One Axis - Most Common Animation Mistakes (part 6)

It doesn't feel like, and I'm running straight away, which would be okay too, because if you're just freaking out, it would just be, I gotta get out of there, A to B, this is not something that needs to be entertaining, I need to get out of there. So a straight path is of course also valid, depending on the choice and depending on the energy that I want to
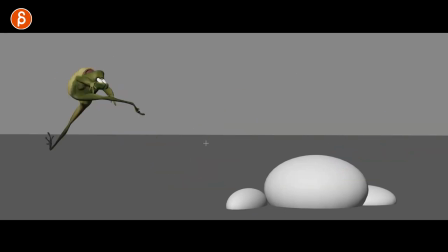have. Going back to this, if you look at what the frog is doing, there's like every frame on this shot is so good, especially here, But anyway, let's go back. You have a pretty crazy path that is much more complex, but even when she comes back through here,
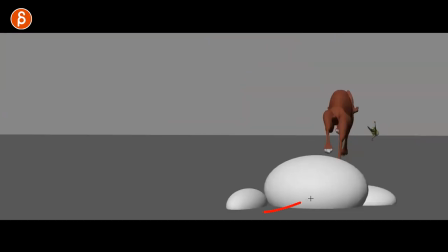there is a slight curve, also because she is following where the frog is going. But it just adds a bit more complexity to it, a bit more of an organic feel, just getting away from that CG, clean, one axis, the computer did it all feel.
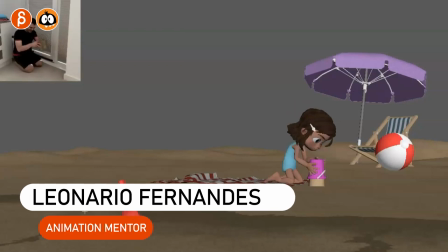And speaking of example, I'm gonna play this here. This is a shot by Leonardo Fernandez. He's one of my animation mentor students.
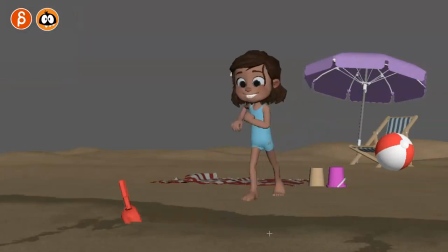And you can see in this shot how she gets closer to what she wants to grab. And then technically there's cold water coming in.
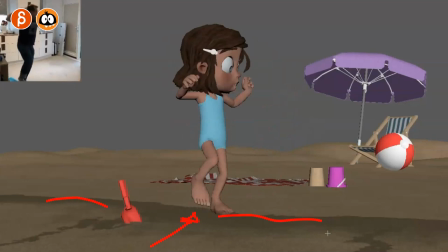He will add that water later. And then she freaks out and runs away.
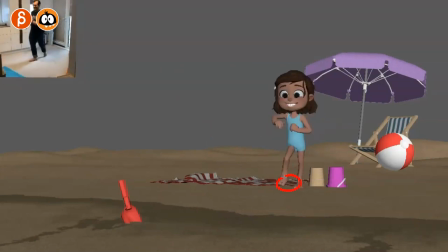So my comment to that was, it makes sense that this is A to B. She goes from here to here because that's her goal.
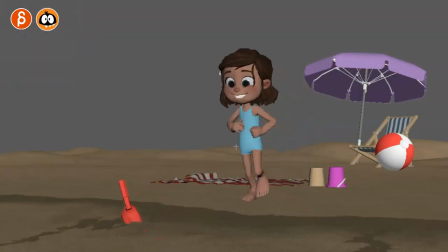She wants to go straight towards that. If she would start walking around like this, this would be slightly weird. I mean, you could do it, but to me, it felt like this is more logical. This would make more sense for the character, for her to go straight towards that object.
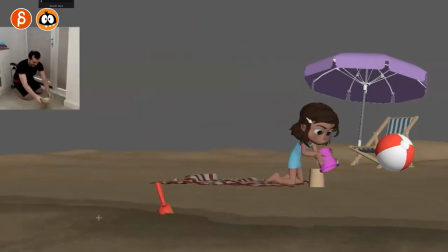That being said, when she freaks out, you could do this. So my suggestion was, what if you mix up the path as she goes back?
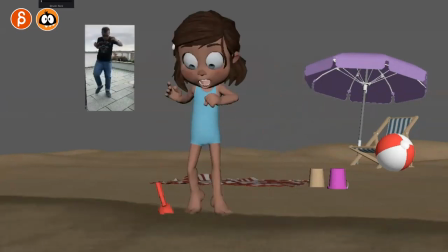So again, straight towards the object, but now the cold water comes in and panic sets in.
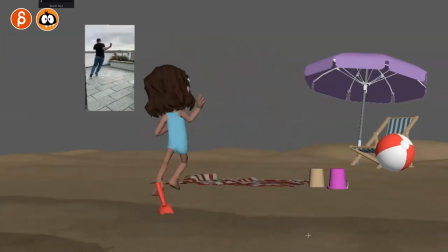It's more like, and it's that type of path. Again, you don't have to do it.
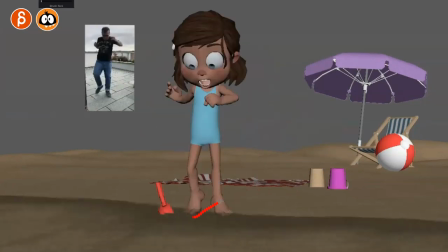It would make sense to go, I want to get away from this cold water as fast as I can,
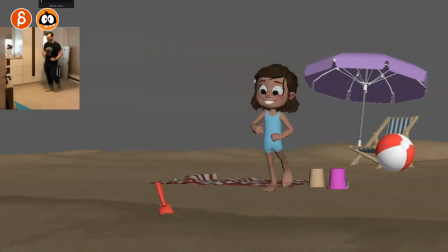and I want it to be a straight path. But subjectively, to me, this seems a bit more entertaining,
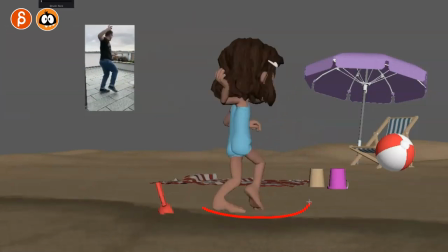A, because of the complexity of the shot.
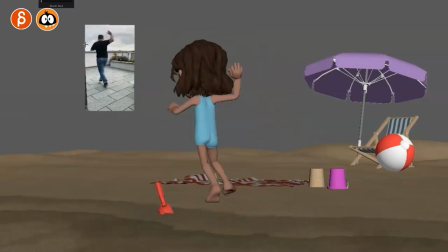You can emphasize the panic, also massively, awesomely referenced by him and also animated.
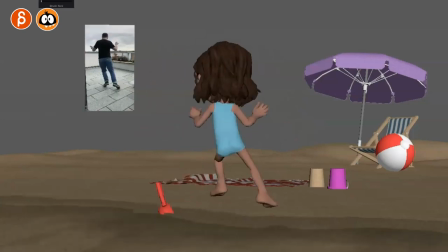And at the same time, it adds contrast.
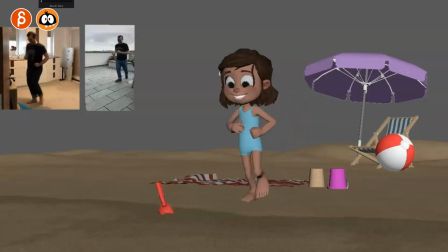You have a straight walk with that type of mechanic, and then you have a curved walk with a different body mechanic, and all of that adds to the contrast so that your energy of the shot is not constantly still. So if you animate shots, of course, again, the complexity is going to play a big role in this. Can you do a straight walk? Can you do a curved walk? That's going to be a lot more work, a lot more time. Does that work for your schedule? If you're a student, do you have enough time to do this until the homework is due? So there are many, many factors to consider. But on a smaller scale, when you do something like a head, yes or no, or smaller things like with hands, it has applications in many other things. Mechanics, the organic feel of it, the complexity, also the contrast. Is it more entertaining to then switch to something that's more complex? So everything that I say, there's always a counter argument. Straight is fine, you don't need the curved path. But generally, I would just think about that. Would it be appropriate to make this not a one axis move in terms of a general move, a general mechanic, a general walk? But generally, I would just get away from that computery feel of it where you just do one axis, where just the whole body moves down, or one arm moves up in one axis, especially on organic creatures, characters, because it's going to be more complex. It's going to be more random because it is a character, a person, or whatever it is that thinks, that reacts, that moves, where things are not repetitive like a computer. Speaking of repetitive, you know what I want to say. If you feel like this is helpful and you want to incorporate that into your shots, but you want to also work with me so I can work with you to make your shots awesome, I have workshops you can sign up at any time. Link in description with all the information. And if you don't want to miss anything that I upload, you can of course subscribe if you want to. Hit that bell button to get all notifications. And if you're still watching after all this time, as always, thank you so much for your patience, and I will see you in my next clip.